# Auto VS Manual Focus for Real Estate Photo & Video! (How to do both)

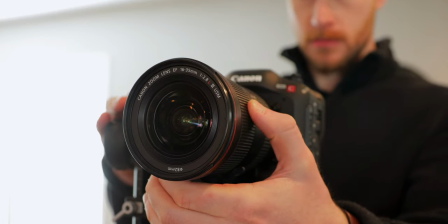[0:00]
So in today's video, we're going to be doing a deep dive on manual focus and autofocus. When to use the different modes, what to focus on, what settings to use, basically what you're going to need to be prepared for in real world scenarios when the time comes.
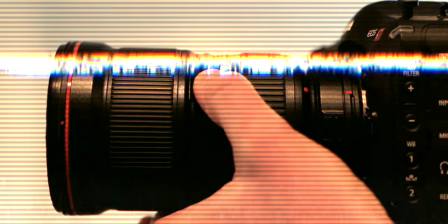[0:13]
So thanks for joining. Now let's get into it. So first let's talk about manual focus because I think it's really important to be comfortable with that.
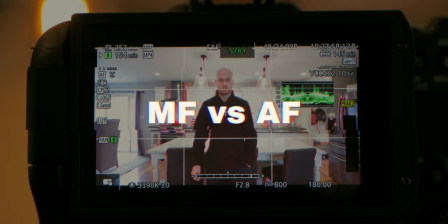[0:20]
And then we'll talk about autofocus and some more complicated autofocus setups that you should also be ready to use for creative purposes. So I actually started out using manual focus only because at that point in like 2011-12,
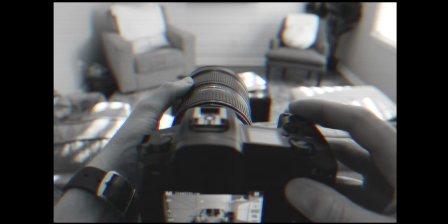[0:38]
camera's autofocus was just way way way way way worse than it is now.
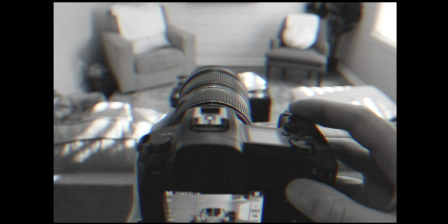[0:43]
So for real estate photos and real estate videos,
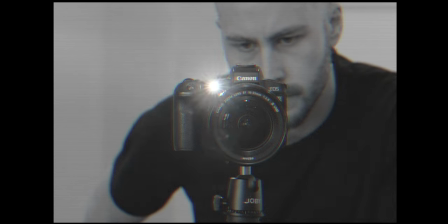[0:46]
that was the only way to ensure that your photos were actually going to be sharp in focus and you wouldn't have to be worried about it. If you're gonna use manual focus, there's a few things you need to do.
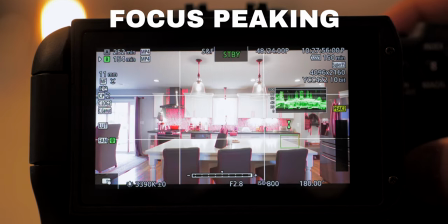[0:59]
You can go in and change the focus peaking settings to where it'll be red or white or something that's really, really obvious. I like to set mine to red. So I'll set that and then I will still use the spot focus for my focus guides.
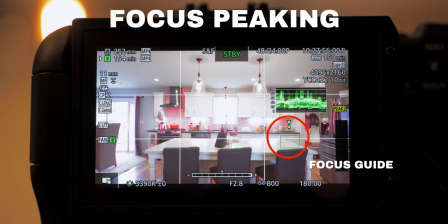[1:13]
So I'll click a spot on the screen and then the focus guide comes up that looks like this on Canon and as you get closer to focus it kind of closes in and that's how you know it's in focus.
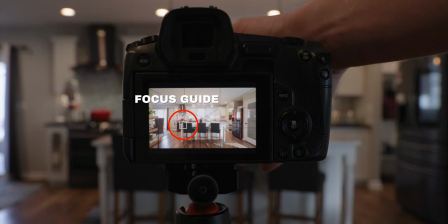[1:25]
Plus you can see that the things turn red. as they're in focus. So if you're new to it, those are really, really helpful tools to help you nail the focus. Next tip I have for the manual focusers is to actually get a off-camera monitor.
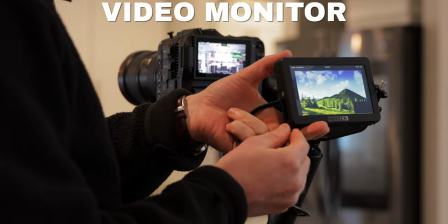[1:39]
So if you get a monitor that's like five inches or seven inches, that's going to help you a lot getting your critical focus nailed in properly.
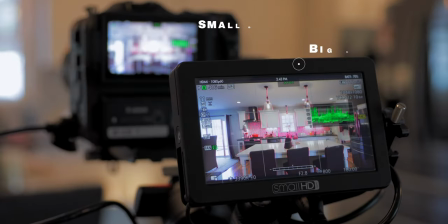[1:45]
A lot of photographers also use a thing called CamRanger where they use an iPad and they can trigger their camera remotely.
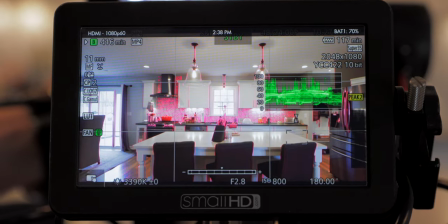[1:53]
They can change their settings, to see previews for HDR images and everything. And if you're just doing photography, I think that's definitely worth looking into.
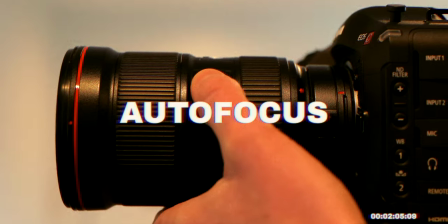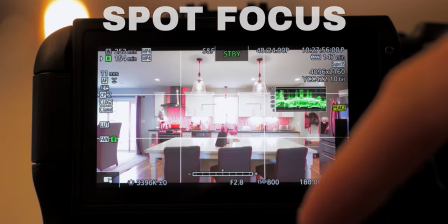[2:08]
So now let's talk about autofocus, which is what you're probably here for. So for settings, like I said earlier, I almost always use the spot focus mode.
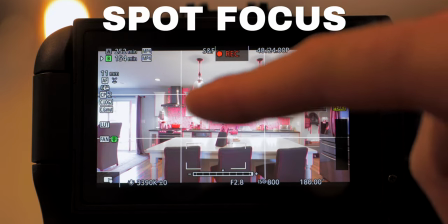[2:16]
It works for me. I don't have any problems with it usually, so that's what I use. For video purposes, I usually set my focus speed to a slower setting because I want focus changes to be a little bit more natural feeling like
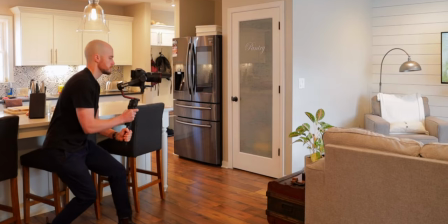[2:30]
someone's pulling the focus as opposed to just like quickly quickly jumping between things
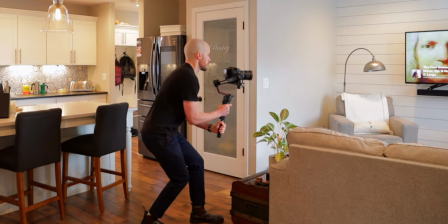[2:35]
if I'm moving past stuff or like in real estate you're flying through spaces.
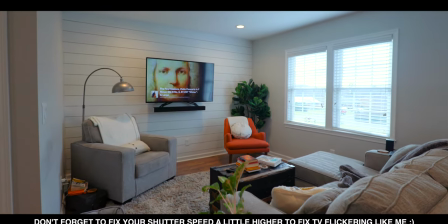[2:40]
So that's why for me it makes it look a little bit smoother. If you're just doing photography obviously putting it on fast should be great. So we got spot focus, we got the settings dialed in, now what do we actually focus on from shot to shot?
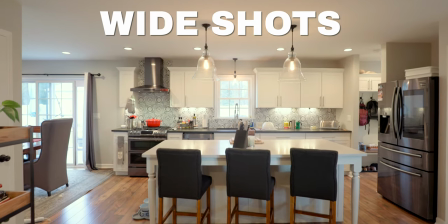[2:58]
So for wide shots as you move through the space you want the most important objects to be in focus as you move through the space.
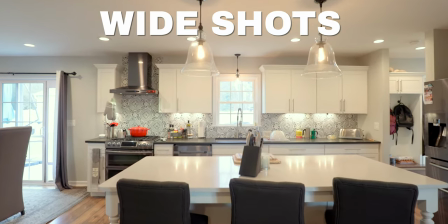[3:07]
So it's really going to vary from shot to shot depending on how you're moving, depending on what kind of furniture is in the space, depending on how the lighting conditions are. And as you guys know if you're in real estate it is always different.
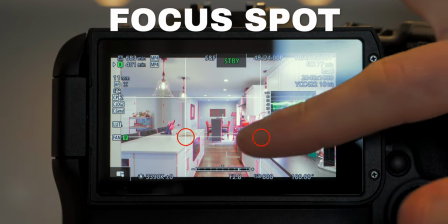[3:22]
Every house. So I will typically set my spot focus spot to be a large spot and
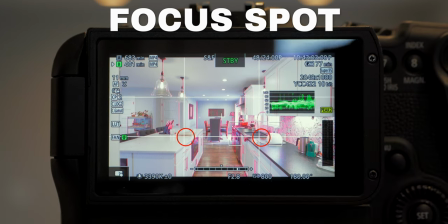[3:30]
I will set it to usually a lower third or to one of the sides on the third.
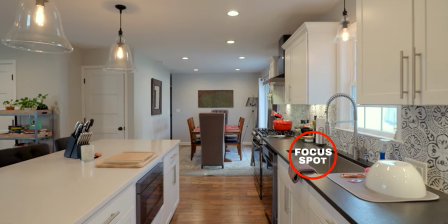[3:36]
So you got to have your guidelines up for this but basically that is usually a spot where there's going to be furniture
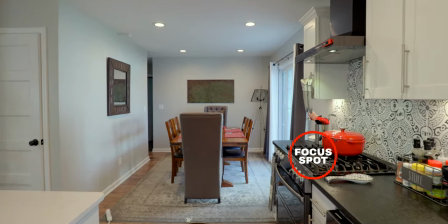[3:44]
for it to focus on or that is going to be like a wall with details or if it's an outside shot that can be focused on the ground or like a
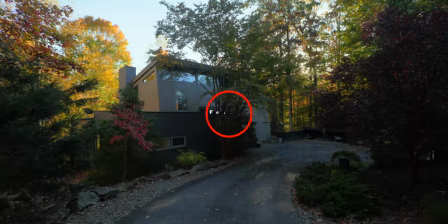[3:52]
pool feature or something like that. If I'm doing a push-in shot going straight towards something,
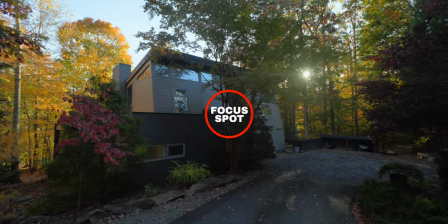[3:57]
I'll just focus straight in the middle of the frame because you probably want like a fireplace or the front of the house to stay in focus the entire time.
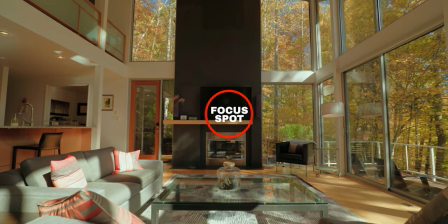[4:04]
The main thing to watch out for is focusing way too close to your camera or way too far away to where nothing in the composition is actually in focus.
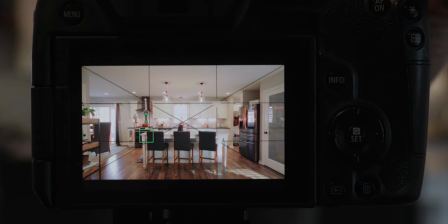[4:13]
And photos and videos are pretty similar, but photos are going to be a little bit different because you're probably shooting at like f8 so as long as you focus
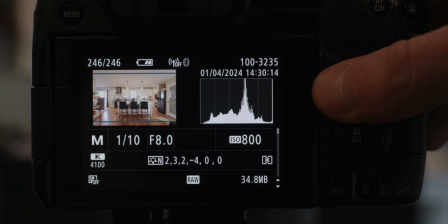[4:22]
somewhere in the middle of the room that you're showing or the middle of the you know general field of view what's in frame pretty much everything is going to be in focus but for video most of us are filming at lower apertures like 2.8 to
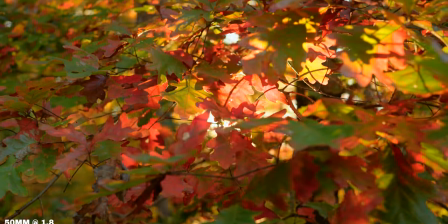[4:37]
4 because we're working with low-light situations and a lot of us like the more cinematic looking,
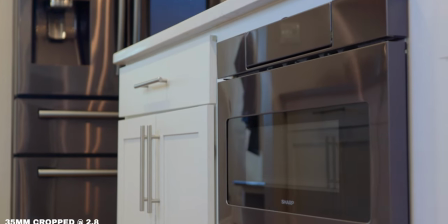[4:44]
shallower depth of field look. So either way just always double check your work. Make sure you watch it playback that the focus didn't do anything weird. Watch it while you're actually filming. Zoom in and make sure your focus is really good if you can and you should be okay.
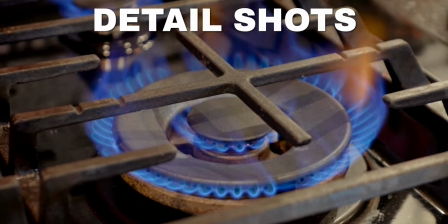[5:00]
All right detail shots. So this is with a tighter perspective.
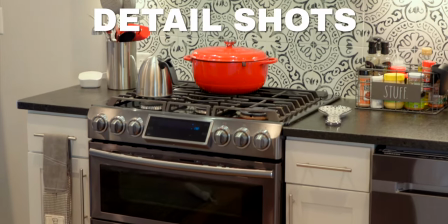[5:05]
So 50 plus usually or the equivalent of that if you're using the crop hack.
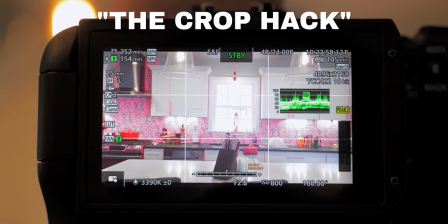[5:10]
Most cameras you can actually crop in when you shoot 4k or you can switch to crop
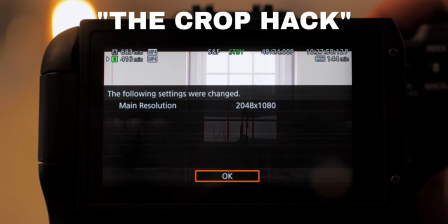[5:16]
sensor mode and you can get somewhere close to like a 50 millimeter perspective for your detail shots.
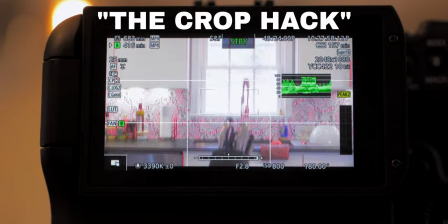[5:21]
So if you really want to you can just get one lens and knock pretty much everything out. This is when I really like to switch to tracking. Same if I'm filming people walking through a real estate space or something like that.
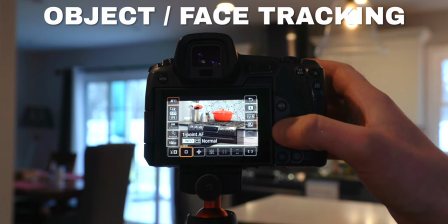[5:34]
Pretty much every camera now has a tracking mode and you just click the object and
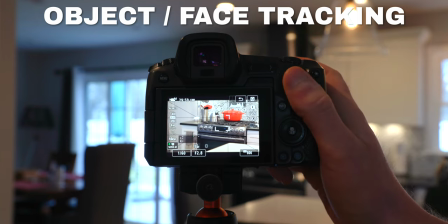[5:39]
as you do your movement walking around something it tracks it and you're good to go.
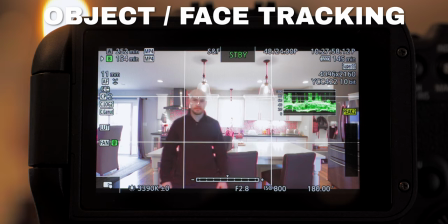[5:44]
The only problems that I have with this are if I'm doing a really up-close detail like a macro shot.
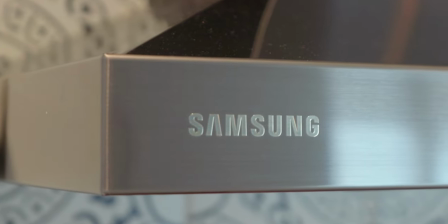[5:49]
Sometimes I'll use my hundred millimeter and for that usually I'm doing a smaller more intricate detail
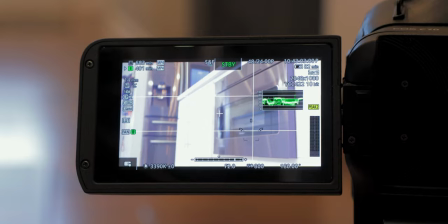[5:56]
of a detail basically and it works really well just to switch over to manual focus and dial that in.
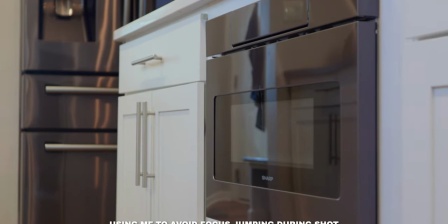[6:04]
Another time I'll use manual focus a lot is if I'm incorporating a lot of foreground elements to add to the camera movements.
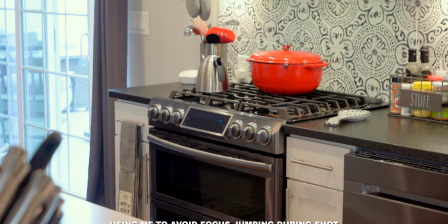[6:11]
So like if there's trees in between me and the house or if there are you know like light fixtures or lamps or something in between me and a fireplace,
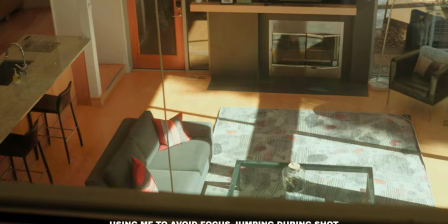[6:21]
manual focus, getting that dialed in helps a lot so that your focus is not jumping between the detail that you're trying to show and the thing that's in between you, your camera, and that actual detail. Hopefully that makes sense. so that's about it pretty simple but I know when you're getting started out this is a lot to get used to there's so many options on camera settings it can be overwhelming so I hope this was helpful for you let me know in the comments if you got any questions and I'll be glad to help you out and as always I look forward to seeing you in the next one peace